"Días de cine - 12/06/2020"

Esas imágenes del público sí son casi como robadas de documental, pero el primer movimiento de cámara, malvado,
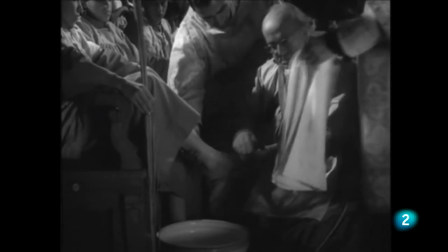28:49 donde los haya, es cuando el cura ha acabado de
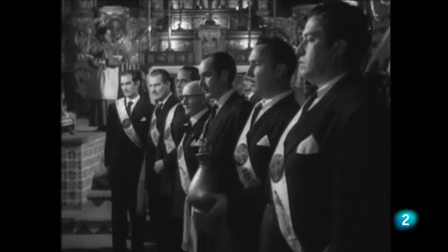28:54 lavarle los pies a un chico que está ahí sentado joven y se acerca,
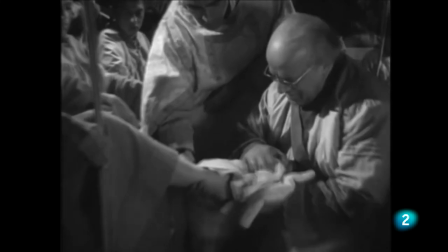28:59 ¿no?, la cámara a ese pie y el cura besa el pie, ¿no?
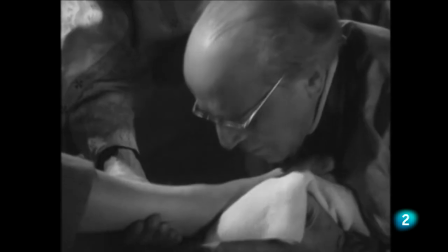29:03 La forma de identificar ese beso, luego seguido de un plano, si no recuerdo mal tampoco, de este jovencito que está viendo entre estupefacto y
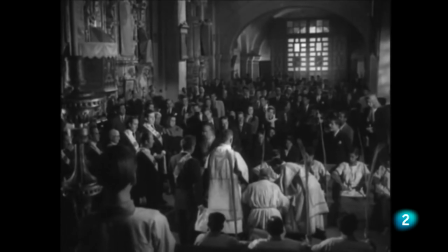29:13 bueno, y dejándose hacer como el cura le ha lavado los pies y le besa, y es un rostro de un chico joven, guapo, de labios gruesos, así, que bueno, que contiene un erotismo velado, que nadie podría acusar a Buñuel en un juicio de que está siendo morboso, pero lo está siendo.
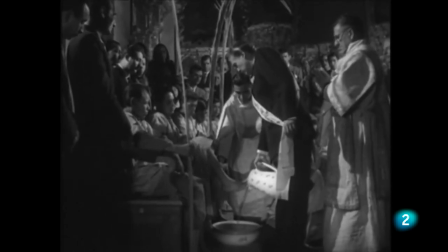29:32 Luego hay otro plano general de todos los pies descalzos de estos novicios que están esperando a que les laven los pies, ¿no?
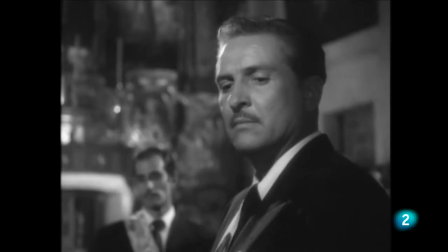29:38 Y el siguiente beso que da el cura, este ni siquiera corta, no llegamos a ver cuándo retira los labios del pie, sino que permanece el beso y corta la mirada de este hombre, que de alguna manera lo que hace es, Francisco, es estar embebido de este clima entre religioso, morboso, erótico y tal, ¿no?
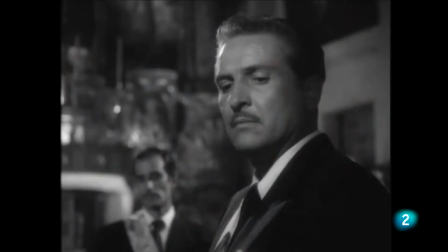30:00 Del ungir de pies, de los efebos estos que están aquí, y retira su mirada y mira una bancada a su izquierda y empieza a ver pies,
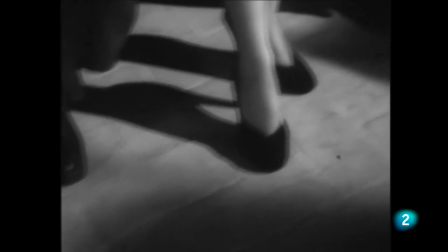30:09 unos pies femeninos en zapatos y tal, y unos pies masculinos, y se detiene en unos pies muy bonitos, con unos zapatos así elegantes, de una mujer.
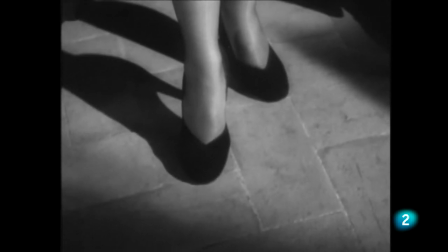30:18 Y todo ese erotismo, toda esa carga, ¿no?, que él lleva, ¡pum!,
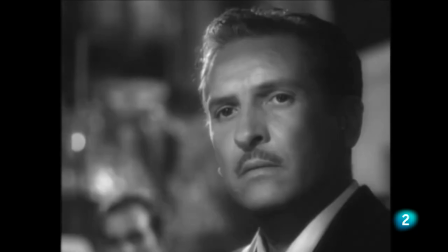30:22 la proyecta sobre esos pies y mira, solo entonces mira arriba a la chica que es la poseedora de esos zapatos y de esos pies,
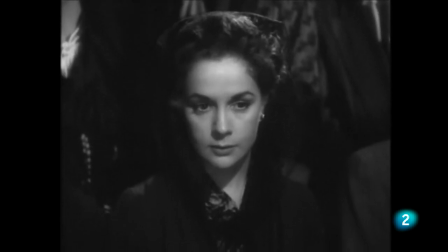30:30 ¿no? Y decide, dentro de su naturaleza paranoica y obsesiva, como luego descubrimos el personaje, que esa persona la va a conseguir sea como sea, aunque sea la prometida de un amigo suyo, como luego conocemos más tarde. Buñuel dice que es la película en la que más de él hay puesto en pantalla, ¿no?
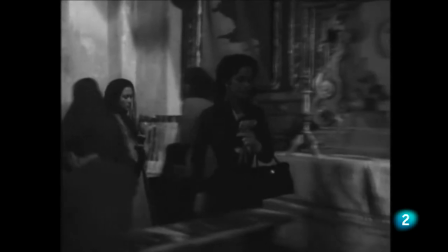30:52 Yo creo que ese arranque
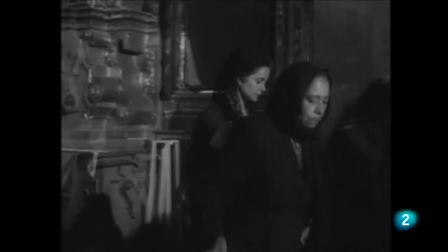30:55 contiene tanta sugerencia, tanta maldad, tanto morbo y tanto comentario sobre tantas cosas, ¿no?
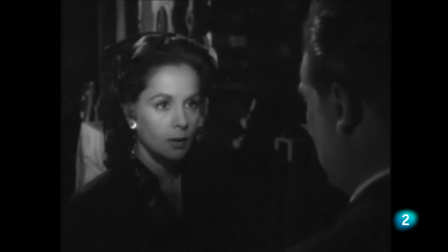31:02 Desde la iglesia hasta la forma de ser de este hombre y de él, ¿no?
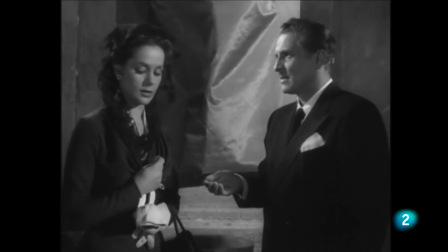31:08 De el varón, por así decirlo, que me parece fantástico, ¿no?
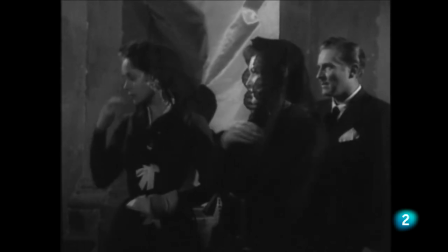31:12 O sea, la película, aparte, toda en sí misma es digna no de verse una, sino 20 veces, ¿no?
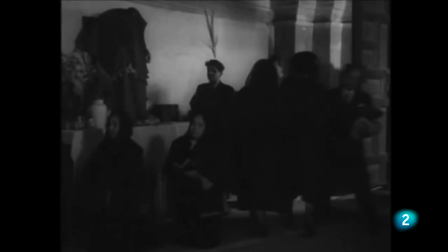31:18 Y el final, que tampoco lo quiero contar, ¿no? Pero el final también es, tiene una imagen también de lo más retorcida y nunca mejor dicho, que también es de esas para el recuerdo y que la tengo grabada en mi cabeza desde la primera vez que la vi con, no sé qué tendría yo, 16 años o algo así, ¿no? Una película extraordinaria, como por otro lado, prácticamente toda la filmografía de Luis Buñuel, ¿no? Santiago Zanu. Bueno, pues hay una actriz de siempre que cuando vi Escrito sobre el viento, pues se me quedó, y se me quedó para siempre, y se me quedó su nombre, y se me quedó su belleza, y se me quedó su manera de comerse la cámara, que es Dorothy Malone. Me encantaría trabajar con Dorothy Malone. Sería bonito, ¿no? Y tu equipo, tal, tal, tal, y Dorothy Malone. Me encantaría. Amo a esa mujer.
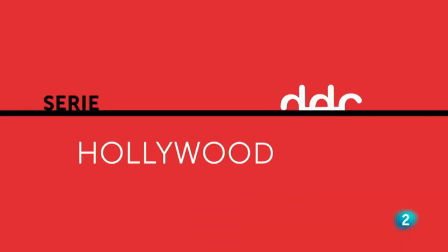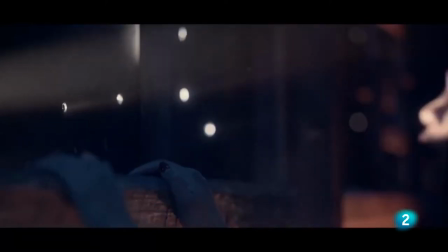32:13 Un grupo de jóvenes escalan arropados por la luz del amanecer el totémico letrero de Hollywood.
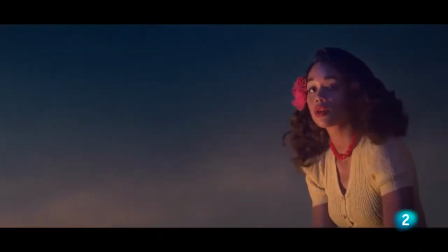32:19 En la cima les espera el éxito y una realización personal tan cegadora que necesariamente queda oculta para los espectadores.
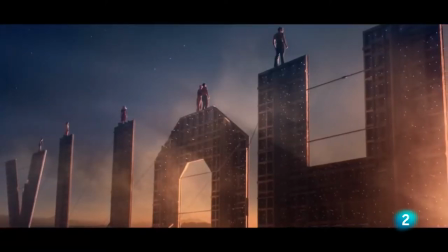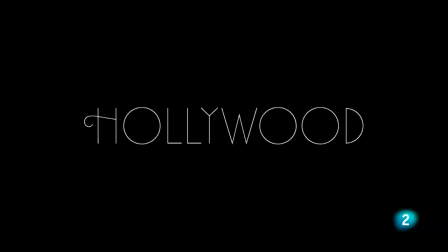32:32 Hollywood es el nuevo proyecto de Ryan Murphy.